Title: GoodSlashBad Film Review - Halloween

Rocket Man.
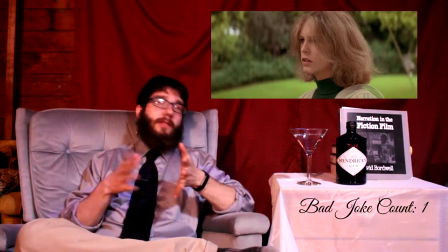4:40 One of the more effective things the film does is how it uses the Myers character to build fear and tension.
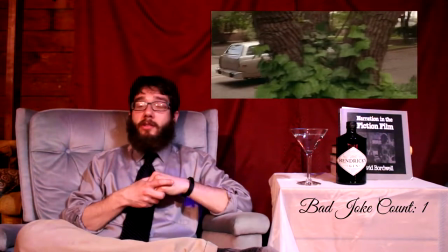4:48 Rather than hide him in the shadows, as the majority of films of the time did,
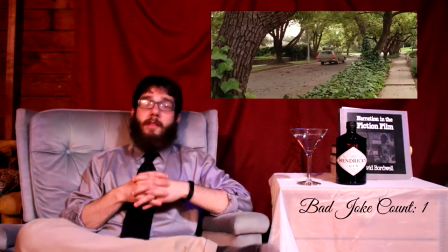4:52 we instead see that he is stalking Jamie Lee Curtis's character pretty much out in the open, in the daylight.
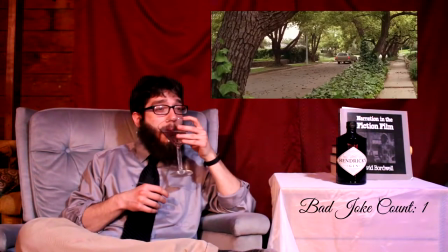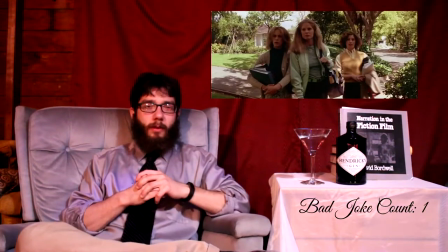5:05 Ooh.
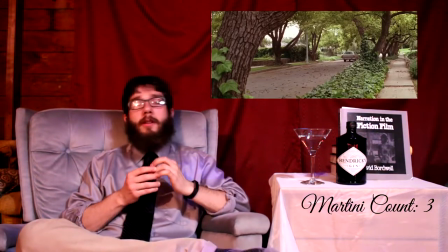5:07 This plays into more primal fears of being stalked, being followed, especially when we're out in the sunlight where we think we're safe.
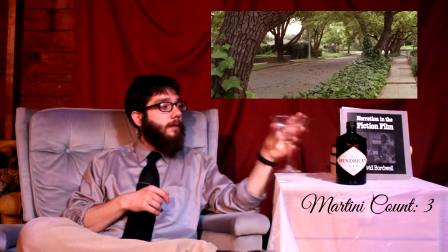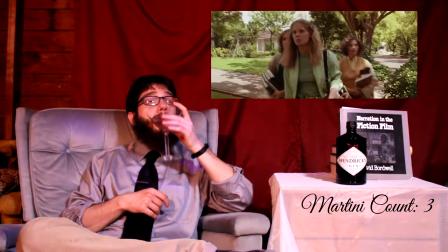5:22 We
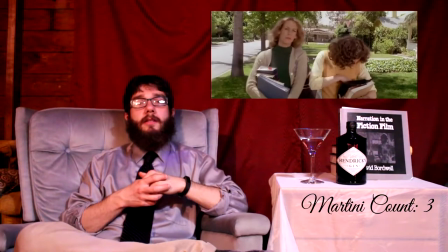5:27 see the fear and tension building up in Jamie Lee Curtis, as she thinks she sees signs of Myers throughout her day.
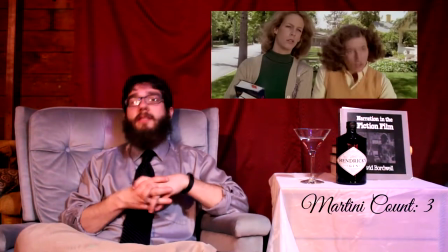5:35 Not sure if she's imagining things or if there is actually a man stalking her.
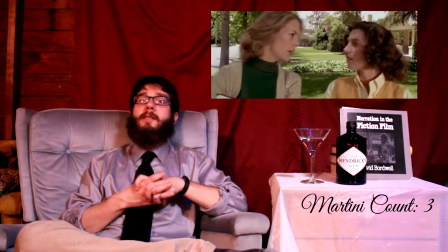5:40 This is only reinforced by when other people almost come close to seeing Myers, such as her friend, and yet there's no conclusive proof.
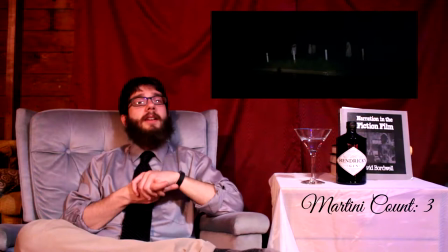5:48 The music, which was provided by Carpenter himself, is very simple, yet effective at heightening the tension that is portrayed throughout the film.
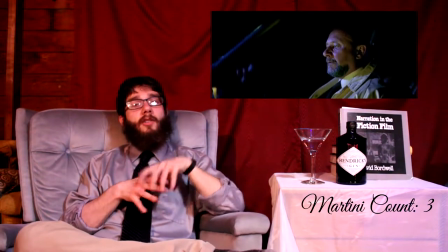5:56 There's a distinct lack of aggressive sound effects for jump scares.
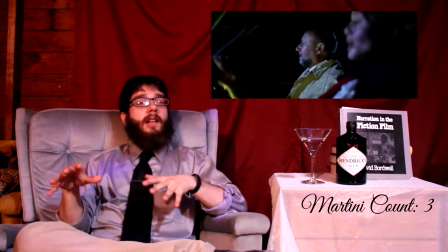6:02 Rather, silence is used effectively, as well as the low-key creeping music that Carpenter plays on his keyboards.
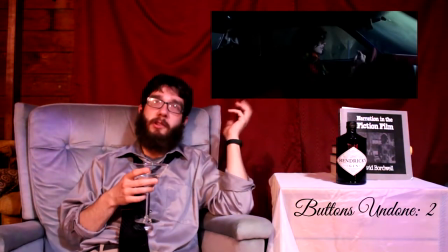6:09 The film's death scenes, while not especially gory or violent by today's standards,
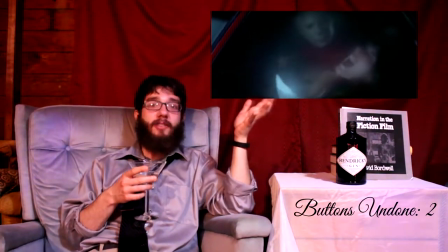6:15 came after such an effective buildup of tension that the impact is really felt every time.
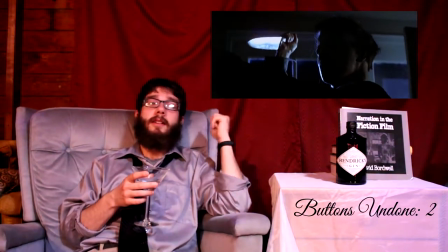6:22 My favorite is when the boyfriend of the one girl is killed and he's pinned to the wall by the butcher knife somehow, but, film logic.
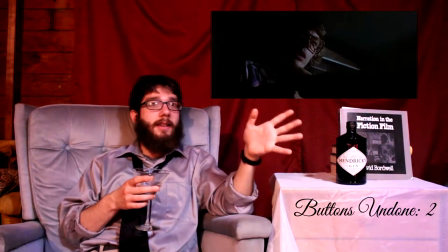6:31 And Myers kind of looks at his body and tilts his head as it's hanging up on the wall, almost as if he's curious.
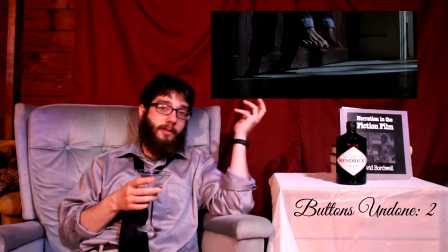6:38 It gives a kind of innocence to the character, who we are introduced to as a child who murders his sister for unknown reasons.
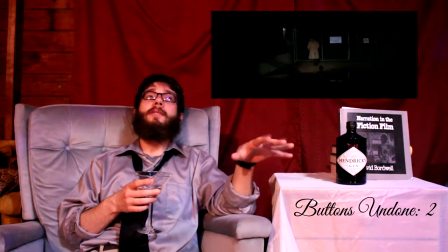6:45 So there's almost a subcurrent of interest in this character, and why is he doing what he's doing? Is he really pure evil, as Dr. Loomis seems to think he is, or is he psychotic, or...
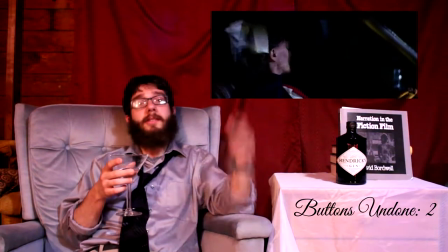6:57 Well, the film doesn't tell us. It's up to you to imagine.
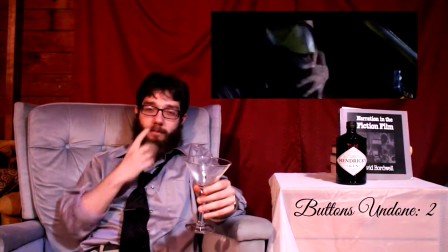7:03 Ooh. Speaking of impressive shots, how about that opening shot? Really gets you into the perspective of the character and sets the tone for the rest of the film.
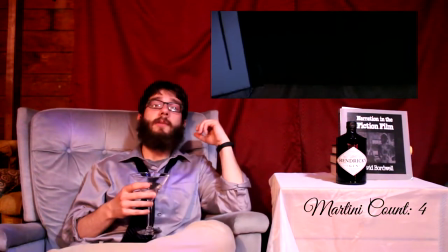7:13 The entire film is actually really well shot. It's a beautiful film.
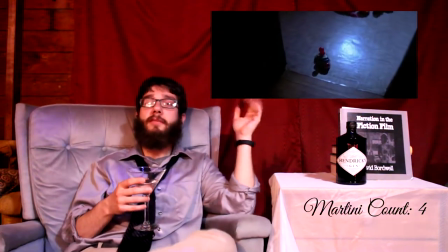7:18 There are some visual design flaws, of course, it being shot in California,
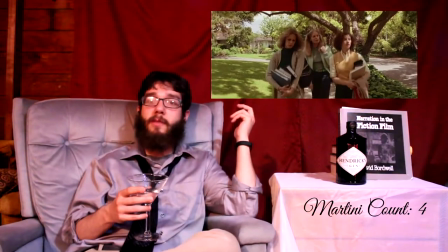7:24 even though it's supposed to be set in the Midwest. It clearly doesn't look like a Midwest October setting, but what are you gonna do? People these days just don't appreciate films like this anymore, where there's a nice slow build-up,
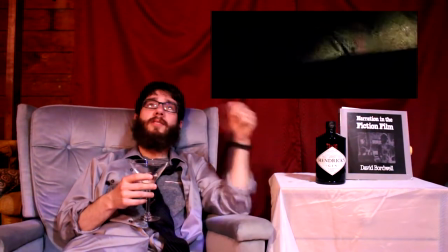7:42 followed by really impactful violence.
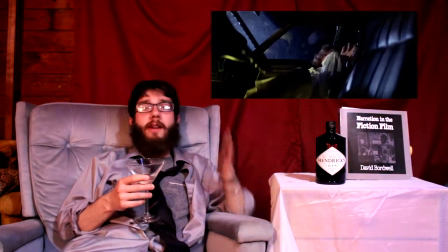7:45 I mean, they just want jump scare after jump scare after jump scare after
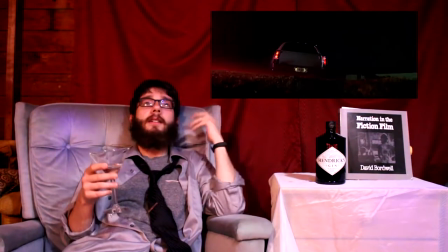7:52 stupid exposition dump with someone talking on Skype. They just don't make horror films like they used to, you know what I'm saying?
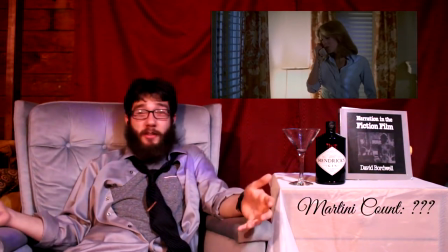8:04 What was the newest one? Frickin' Truth or Dare? I mean, what happened to the horror genre?
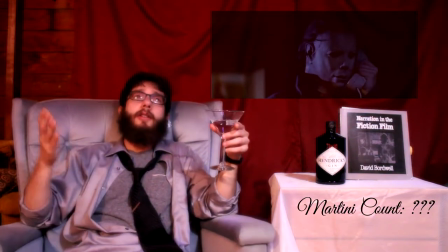8:12 I mean, we used to have good films that were also scary, alright?
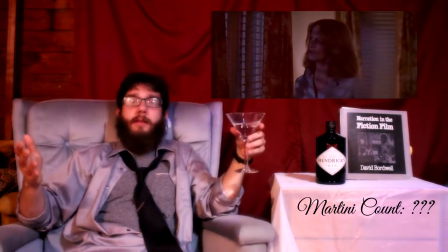8:18 A horror film didn't just come out and you automatically assumed that it was a piece of shit, right?
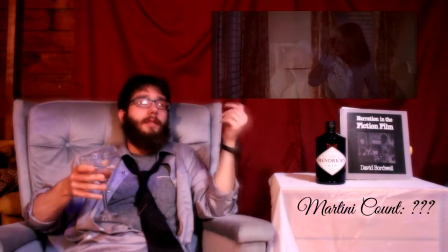8:23 I mean, Halloween, The Shining, there's so many great horror films,
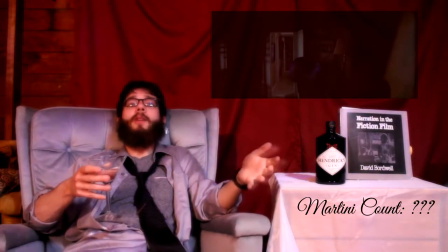8:31 and then today it's just an endless parade of crap.
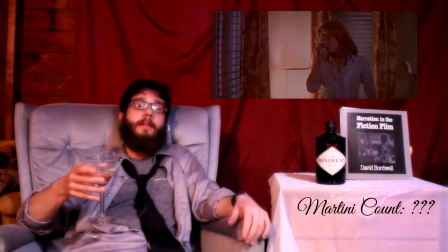8:37 It's gotta stop. I like scary movies, alright?